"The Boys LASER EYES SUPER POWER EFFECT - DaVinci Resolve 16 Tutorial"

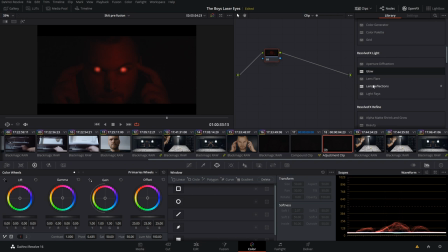We're then going to go down to our Resolve FX Lite for the lens reflections effect, which is available in the free version of Resolve. We're then going to bring that on, and we want a nice lens reflection on here. But the problem is it's not quite bright enough. So what we want to do is we want to add another effect in front of it.
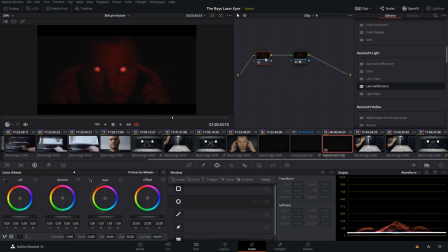I'm going to hit Shift S on my keyboard to add a serial node before the lens reflections, and then we're going to go over to the glow node. Now, nothing happens, but if we go up to the top here and you see this shine threshold,
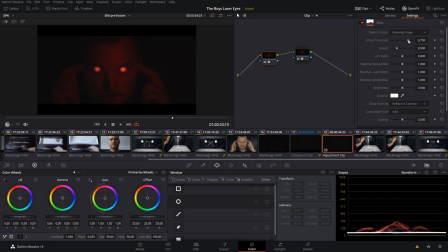what that means is how bright something has to be for the glow effect to take hold and start shining. And I'll show you what I mean. As we bring that down, things are going to get super duper glowy, and you can see it on your waveform down here.
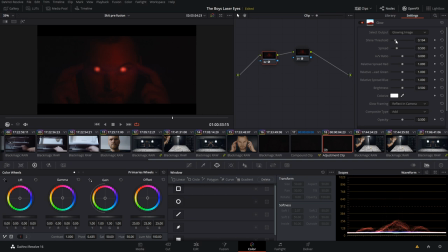So I find using your waveform as a reference is really helpful when you're going to be keyframing your shine threshold so you can see exactly when it starts to make changes. And it seems to be right around that 200 mark is when it starts to shoot up. And the reason we want to make it brighter is so that we get those cool lens reflections.
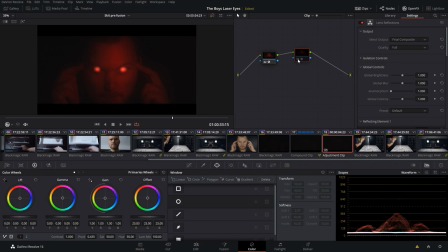So then if we come over to this next effect, we can turn it off, no lens reflections, boom, lens reflections. It adds that little bit of realism. So we're going to go back to our glow effect and we want to keyframe the shine threshold so that it fits with the actual effect, because it would look cooler if it got more glowy and shiny over time as the eyes kind of charge up.
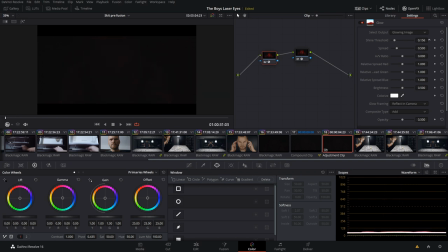So we want to come to the beginning here and bring our shine threshold up so it's not having any impact. We then want to start keyframing, so we're going to click our diamond here and then go ahead further in the shot. Right around here, we can have a little bit of an impact, so let's bring it down just until we see a bit of a change coming in on our waveform down here.
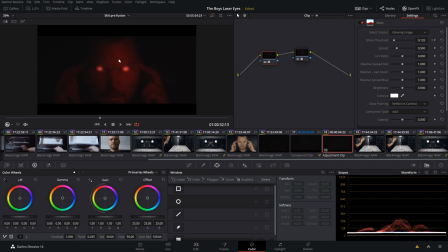We can then go ahead a bit further, and now it's definitely getting brighter. So let's decrease that shine threshold a bit, and now we can see it getting brighter right around 83 here, and then we can go near the end and bring it down to like, let's say
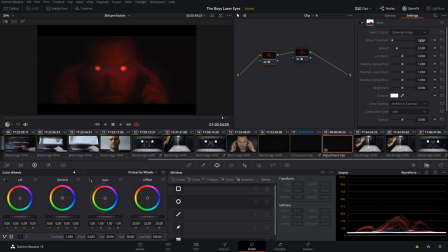50-ish, 60 or so. And then right at the end, let's go crazy with it and go to like 30 or something. Yeah, so then it gets really bright. You can see that glowiness is increasing and it's getting way more intense as time goes on and we're getting those cool lens reflections.
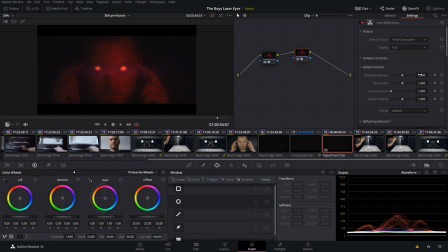Now, back to the lens reflections, we can actually increase the global brightness of the reflections. And let's increase the anamorphism a little bit just to make them stretch out a little bit more and kind of cover this eye. I basically want to cover up anything that looks a little bit janky is kind of my goal.
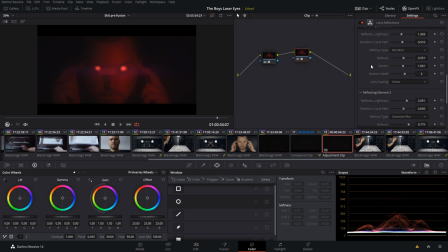And I'm going to go all the way down to the bottom here. Now, there's a ton of different parameters that you can adjust in lens reflections. But one thing I'm going to show you is the lens coding. Now, for your particular shot, if you're not doing red eyes, you're doing some other color, you may want to actually change what the lens reflection is. So we can do like an orange or maybe like a blue. But for me,
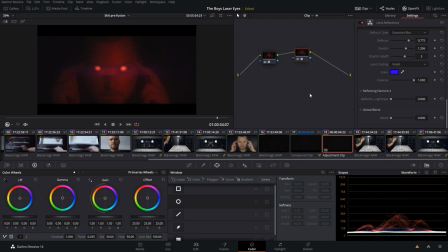I find that the violet actually works really well to kind of offset from red to show that it is a lens reflection and not necessarily part of the effect that his eyes are creating, but more an optical artifact that's going on within the lens. I find that contrasting color is helpful to sell the effect.
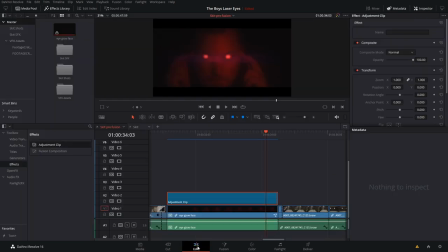So now we're going to go back into the edit page, and the final piece of cake I want to toss on top here is another adjustment clip, and we're just going to add a little bit of motion. So I shot this in 4K, so it gives us a little bit of room to kind of move things around a little bit. We're going to come to near the end of the clip, and we just want to set what we want as our final frame.
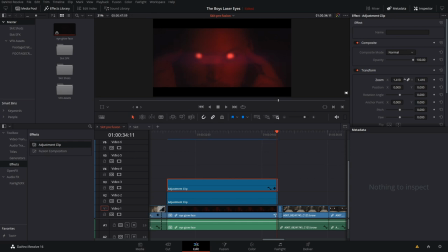So I'm going to put him at like 140 or so, so he's really close. And then we're going to bring him over. I say him, but it's me. So anyway, yeah, we're going to put me roughly in the center of the frame here, just so I look kind of creepy.
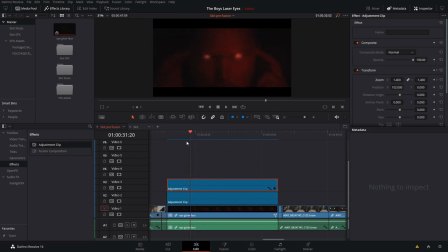And then we're going to keyframe back. So we're going to go back to the beginning here, just where we can start seeing. Yeah. And then let's bring me back to like 1.2. And let's slowly kind of ease it out. So it's going to ease in here. Yeah, that looks super intense.
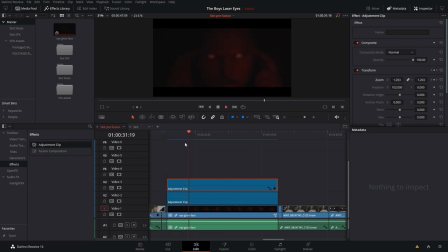So then if we play through,
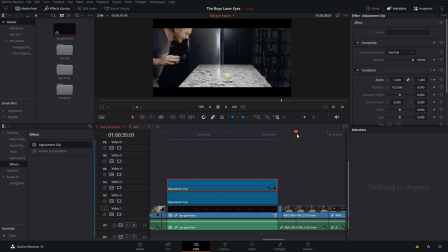we get that awesome glowing eye effect and leading us into our actual laser eye shot.